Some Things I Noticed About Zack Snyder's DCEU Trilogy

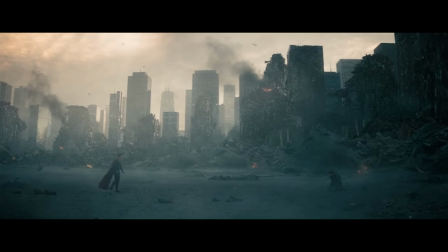And when he eventually does defeat it, then he has to face his second challenge in General Zod.
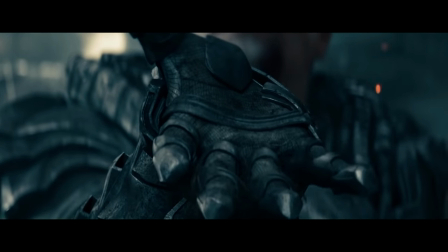If the terraforming machine represents the danger of Earth becoming like Krypton, then Zod is the potential for Clark to end up like the Kryptonians. Both within the movie and in comic book history, Heat Vision has been established as the big scary alien Superman power,
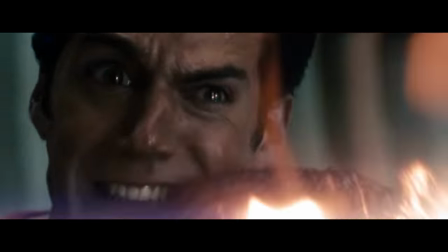so it's appropriate that when Clark has to decide whether or not Krypton deserves a second chance,
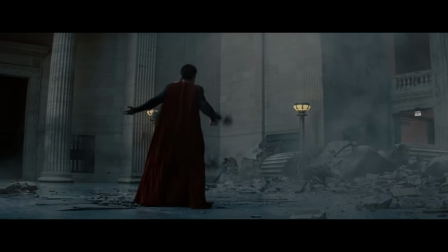Heat Vision is the weapon Zod uses to prove that it doesn't. But Clark isn't the only one that Zod's power affects.
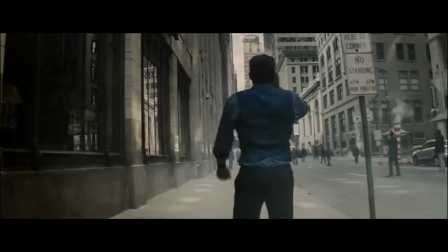Moving into Batman v Superman, Zod's heat vision is also the catalyst for Bruce Wayne to begin his crusade against the alien menace of Superman.
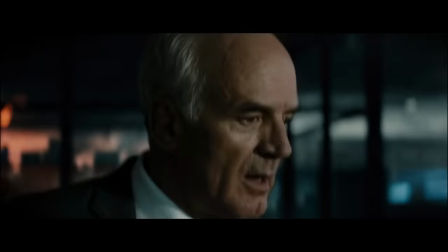During the battle in Metropolis, Wayne watches impotently as Zod effortlessly carves up his skyscraper,
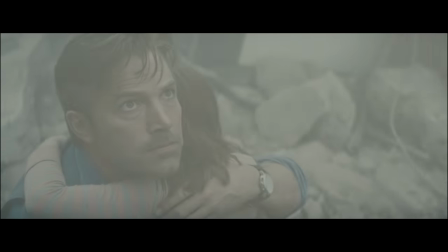and he races into the dry choking dust to try to save anyone who might be alive afterwards.
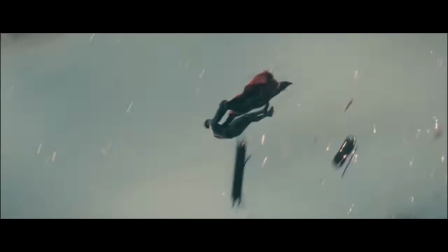And when he sees Zod and Superman hurtling towards the earth amidst a rain of fire, the moment crystallizes him into the Batman we see for the rest of the movie.
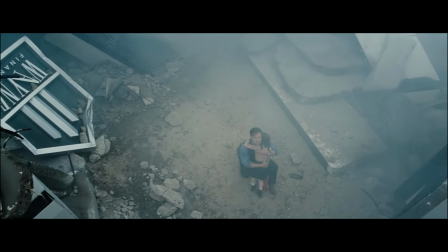And, like the end of Man of Steel's prologue, this imagery of fire and destruction is contrasted with the waters of Earth,
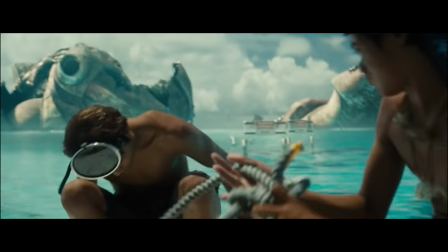only this time we see calm blue ocean in the aftermath of Superman's actions.
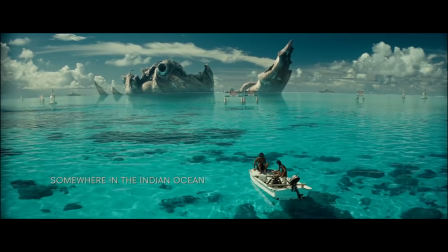The movie's telling us that Bruce Wayne's perspective is only a part of the picture, and that Superman did indeed save the world.
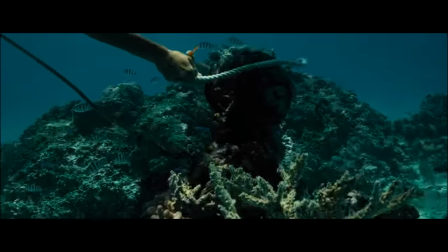But even calm water isn't always safe. This sequence in the Indian Ocean introduces kryptonite, via images that replicate the Genesis chambers from Man of Steel.
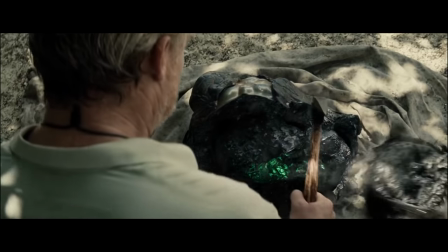This gives Kryptonite a lot of symbolic weight because now it's not just a radioactive rock,
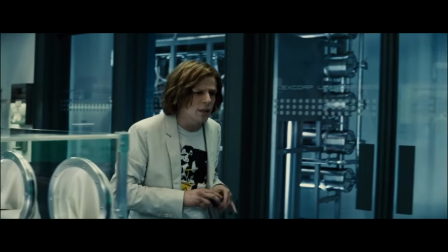now it represents the danger of Zod's version of Krypton growing out of the earth itself.
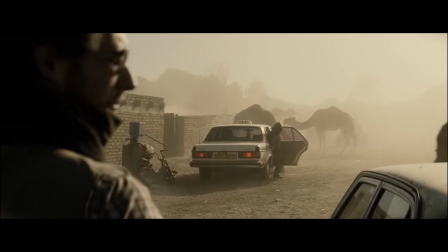From there we return to the dry,
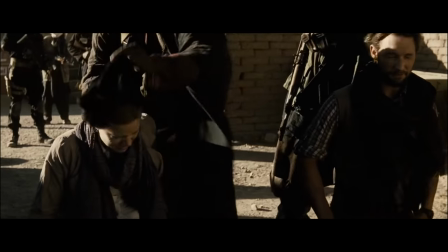dusty, and dangerous where Lois is trying to interview an African warlord but is taken hostage thanks to the efforts of the eternally unlucky Jimmy Olsen.
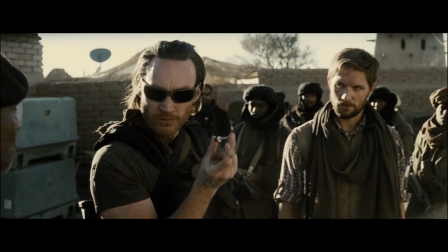This whole thing is eventually revealed to be a trap set by Lex Luthor using Lois as a bait to lure Superman and using
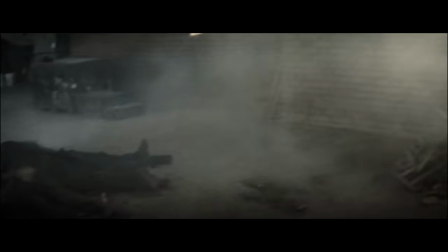his henchmen to incinerate the bodies of the people they've killed in order to make it seem like Superman burned them with his alien heat vision.
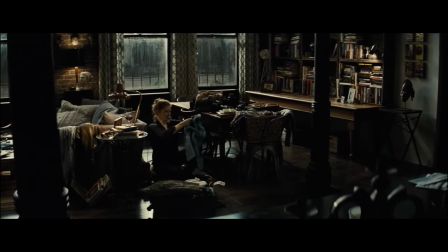After this incident, Lois returns home to Metropolis on a rainy day and draws herself a bath, which Clark eventually joins.
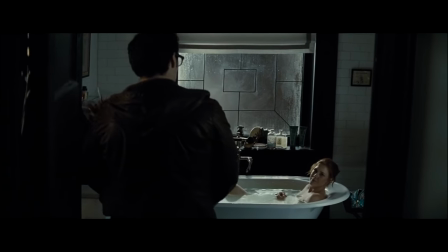Since Superman's love for Earth is represented by his love for Lois, the movie very strongly connects her to water.
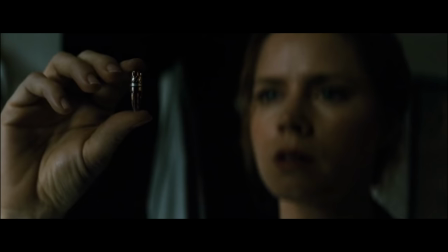Her subplot in the movie follows her as she tries to identify the source of the bullets used by the mercenaries in Africa, which can help to clear Superman's name.
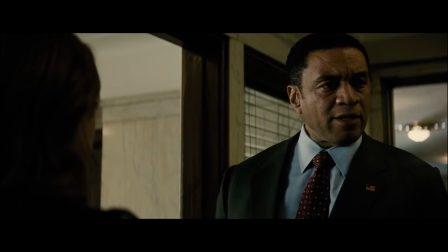In the process, she seeks out the aid of General Swanwick, meeting with him on rainy city streets, at a riverside bench,
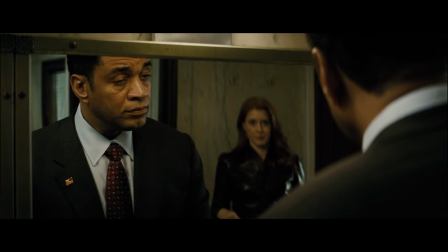even in a men's washroom, as she unravels the mystery of who on earth would try to frame Superman.
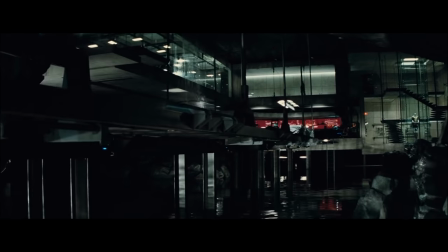Lois hopes that Superman is fundamentally good, while Bruce, who fearfully broods in a dark cave under a lake, can only see an alien enemy.
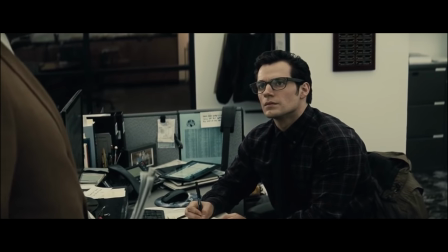Bruce is blind to Superman's humanity, but it's specifically that humanity that allows Clark Kent to do things that Superman can't.
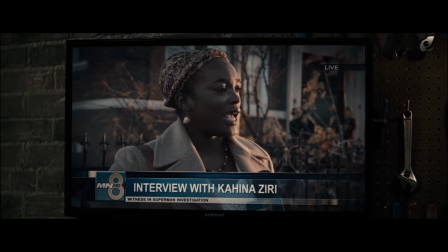So when Clark sees a woman on TV who's claiming that Superman is responsible for the death of her family, and asks to look him in the eye so he can explain himself, he obliges her.
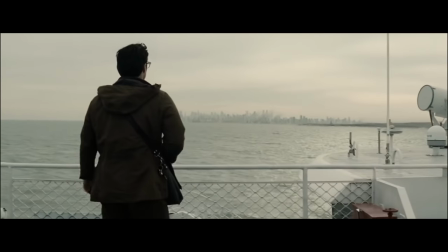But not as Superman. Instead, Clark Kent crosses the water from Metropolis to Gotham, in the hopes of speaking to her as a human being.
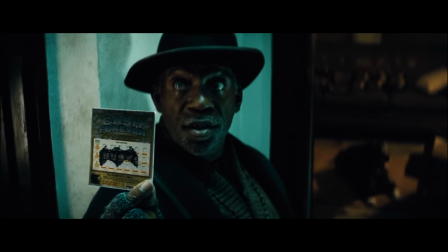And although he doesn't get the chance, the decision does alert him to Batman's new brutality, which Clark later learns is leaving children orphaned.
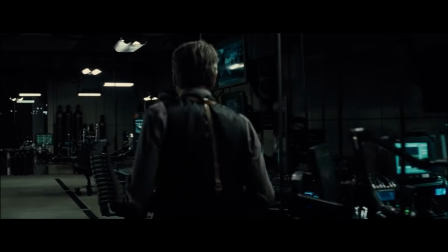Clark's investigations are then contrasted with Bruce Wayne's search for a criminal known as the White Portuguese.
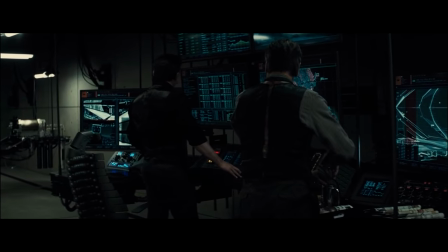While Clark knows how important his human side is, Bruce, in his lakefront glass house,
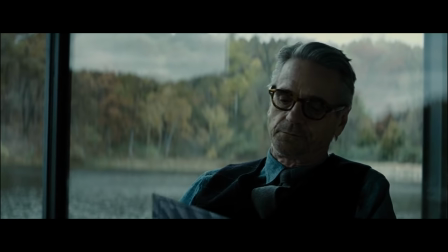is frustrated that his work as Batman has been unsuccessful, and needs Alfred to remind him that the man underneath the mask is still important,
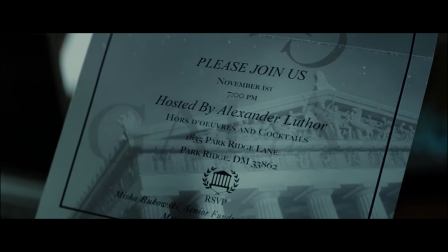presenting him with an invitation to a charity fundraiser hosted by Lex Luthor, who is Wayne's primary suspect.
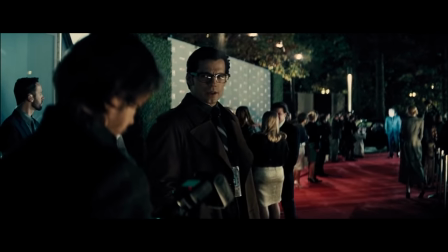Clark is also invited to the fundraiser as a reporter,
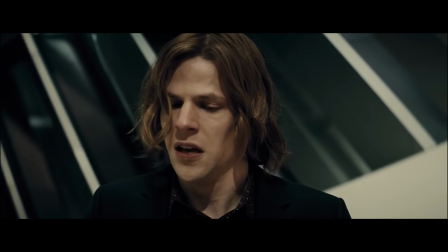and witnesses Lex give a rambling speech that starts with a reference to Prometheus being punished for stealing the god's fire on humanity's behalf.
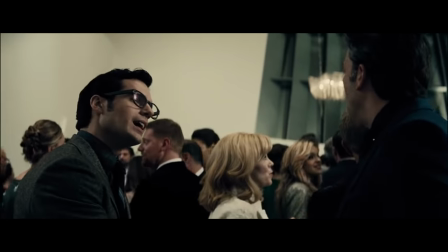After the speech, Clark only sticks around long enough to briefly meet Bruce Wayne before being made aware of a disaster in progress. The montage that follows from Superman tending to the emergency heavily focuses on imagery of fire, water, sun and ice.
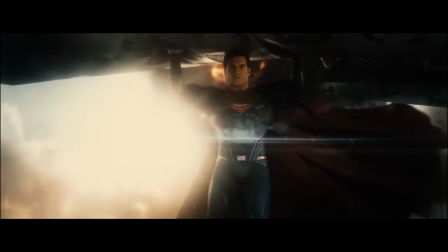The televised debates about Superman's nature are contextualized by these elemental images and what we've seen of his journey so far. The other largely symbolic sequence in the film is Batman's nightmare, where he glimpses a destroyed,
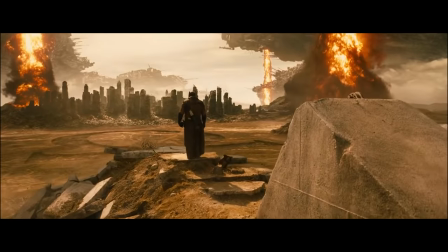post-apocalyptic version of Earth, burning with pillars of fire ruled by a tyrannical, red-eyed Superman.
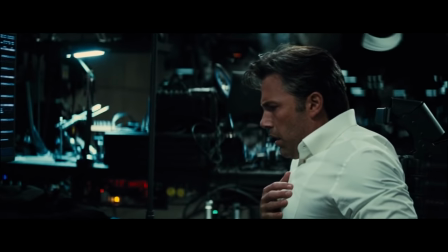After waking up, Bruce tracks down the true identity of the white Portuguese he's been chasing,
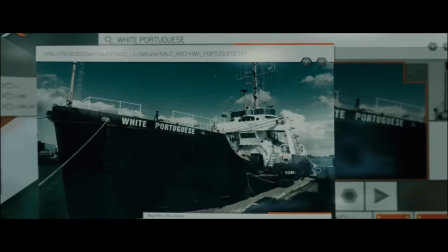and it turns out to be a boat carrying kryptonite, which is the only earthly defense against the Superman.
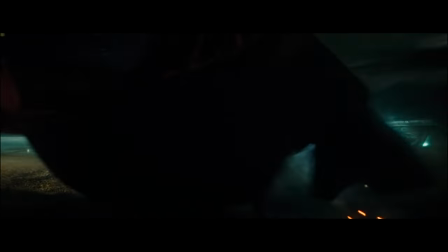Traveling to the docks, Batman chases the truck carrying the kryptonite, but wet streets turn to fire as Superman intervenes and warns Batman to hang up the cowl.
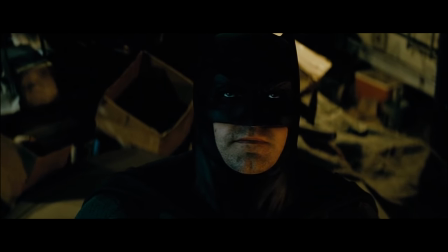This only serves to enrage Batman further though, and after making some impotent threats, he returns to his damp cave to plot his next steps.
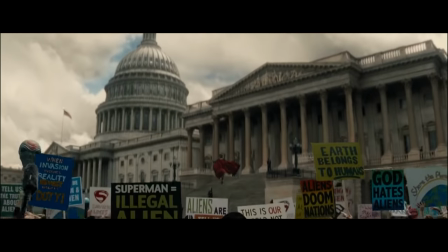Following this, Superman arrives at a senate hearing to answer for his alleged actions in Africa and in Metropolis two years earlier.
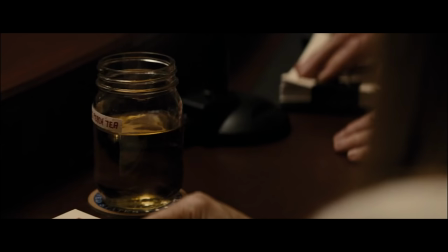After he arrives, the hearing briefly stumbles thanks to a jar of Lex Luthor's piss, a childish threat that,
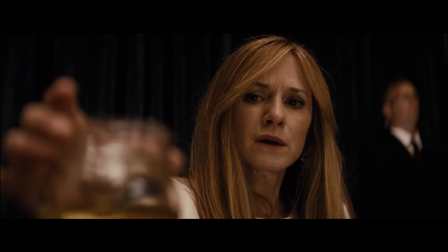while it does connect Lex Luthor to humanity, also reinforces him as being a disgusting cringe weirdo.
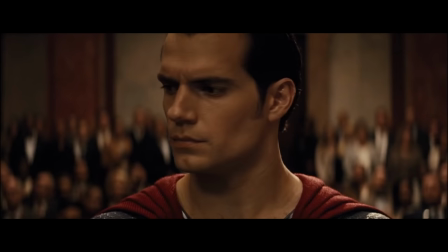Specifically, the type of disgusting, cringe weirdo who puts a bomb in a wheelchair.
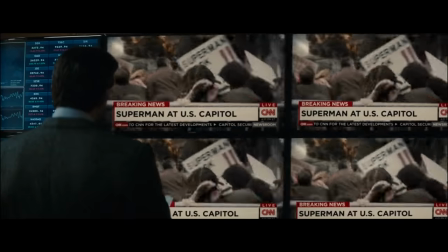Once again, fire is used to cast doubt on Superman, and this is the tipping point that causes Bruce Wayne to steal Luthor's stash of kryptonite.
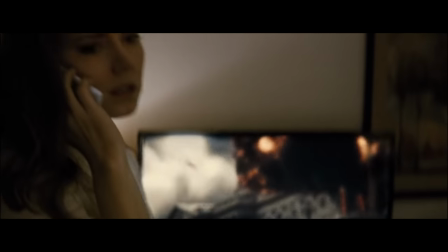And although people within the movie quickly determine that Superman wasn't directly responsible, he doesn't need to be.
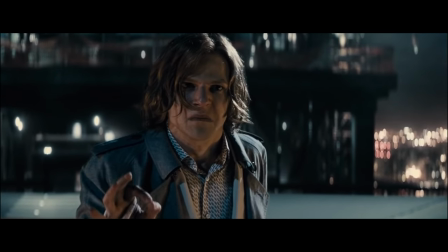As Lex says in his Philosophy 101 lecture later in the movie, God is all-powerful, he cannot be all-good.
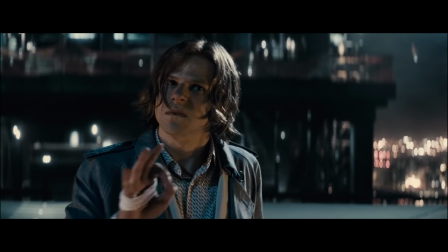And if he is all-good, then he cannot be all-powerful.
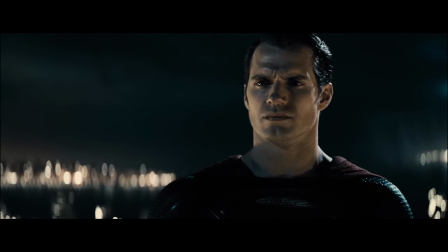All he needs is for the people of Earth to realize that at least one of those things is true, and they'll stop believing in Superman.
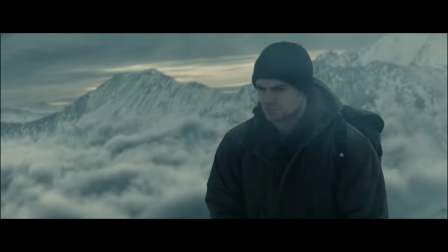The first person to do so is Superman himself, and Clark retreats into solitude on a snowy mountaintop where he encounters a vision of his father Jonathan.
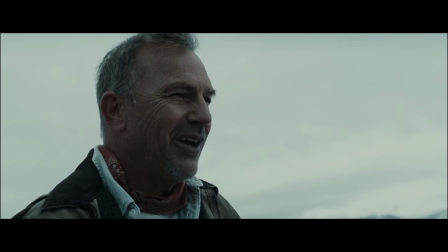Appropriately, Jonathan recounts the story of a flood that nearly destroyed the Kent family farm when he was a boy,
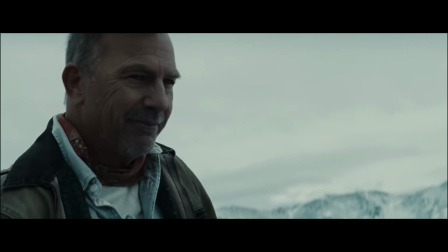and how his supposed heroism in helping to reroute the water away from his home only caused the destruction of a neighbor's farm instead.
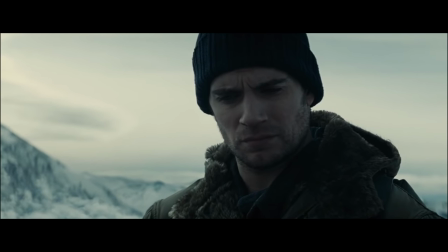It's a bleak story that seems to confirm Clark's thoughts about the futility of Superman,
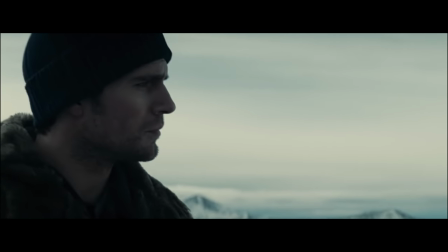but when he asks whether Jonathan ever stopped hearing the screams of drowning horses in his nightmares, he says, Yeah.
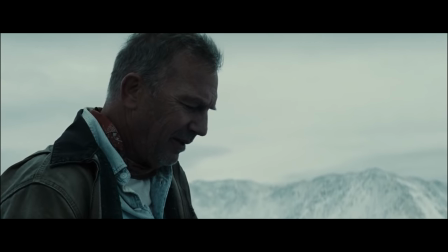When I met your mother, she gave me faith that there's good in this world.
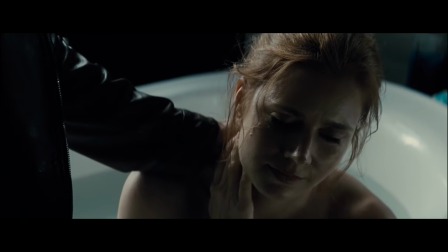She was my world.
For Clark, Lois is his world, made apparent by her connection to water.
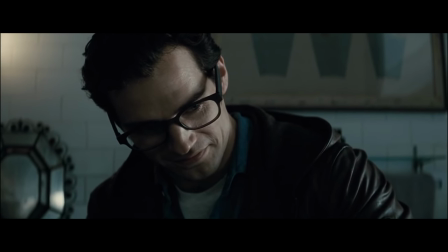She is now the island he can focus on when the ocean of Earth becomes too large for him to handle.
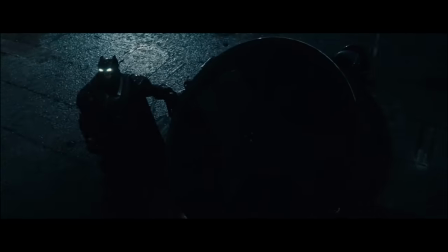And pretty soon it's going to become hard to handle, as Batman lights his signal amidst a torrential downpour,
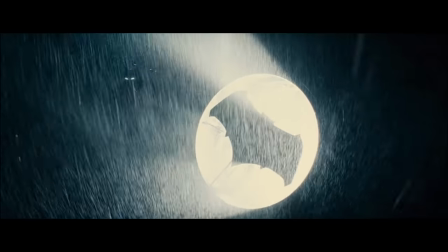challenging the man from Krypton to face the best humanity has to offer. But Superman isn't just going to fight Batman for the fun of it.
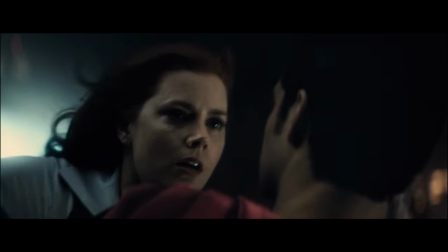Using the island of Lois as bait, Lex lures Superman back to Metropolis and tells him to kill Batman in exchange for his Martha's life.
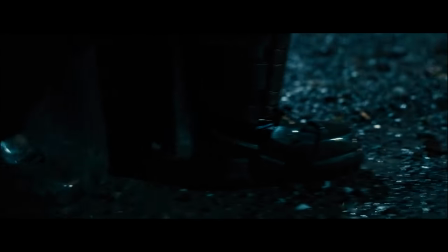And in the reign of Gotham, Superman attempts to reason with Batman, but Bruce has murder on his mind and forces the fight, which has some interesting elemental storytelling going on.
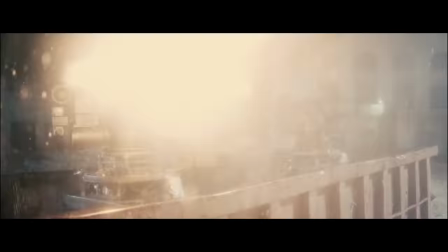Out in the rain, Superman is caught by surprise by Batman's traps, but he gains the upper hand when he unleashes Kryptonian fire.
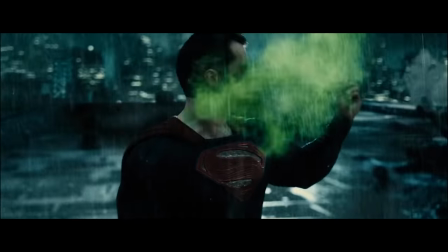The advantage eventually wanes as they spend more time in the storm, and Batman gasses Superman with Kryptonite and tackles him into an abandoned train station.
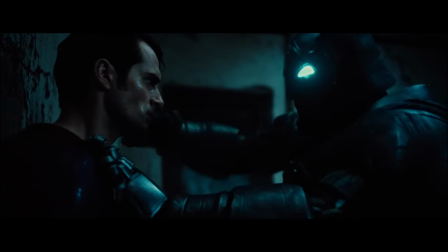Only when they're inside and out of the rain does the gas wear off, and Superman once again gets the upper hand,
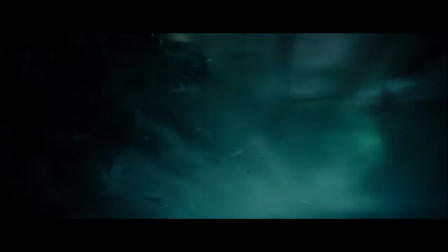until Batman hits him with a second grenade and finishes the fight inside the station's leaky washroom,
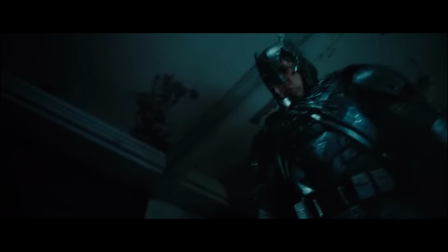eventually knocking him out by smashing a sink on his head and dumping him onto a pit full of damp radiators.
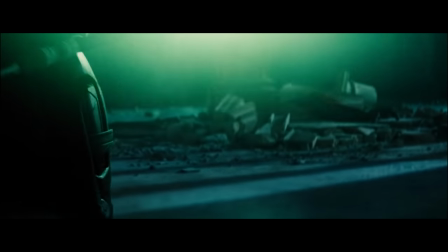With the fight over, Batman grabs his kryptonite spear and prepares to kill Superman, a moment that also vaguely ties into the elemental motifs of the movie.
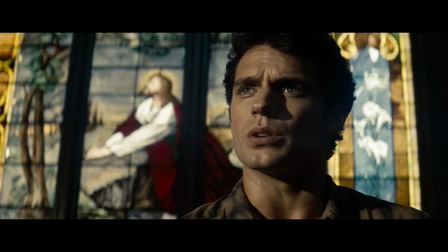It's no secret that these movies lean into religious imagery, and in this movie Batman is cast as Longinus,
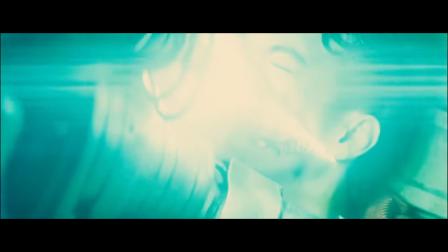who some Christian traditions say was a blind Roman soldier who pierced Christ's flesh with his spear,
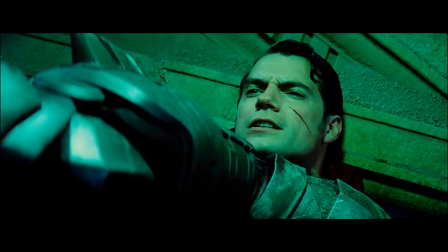and whose eyes were healed when the blood and water from the wound fell into them. And that's basically what happens here, only instead of his physical sight being restored,
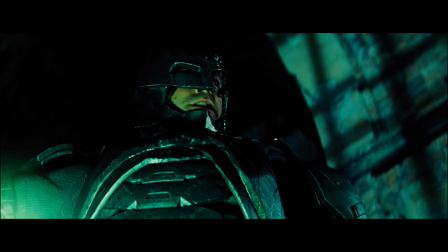he has an epiphany and realizes that he's become just like his own parents' killer after Superman utters Thomas Wayne's dying words and triggers Bruce's PTSD.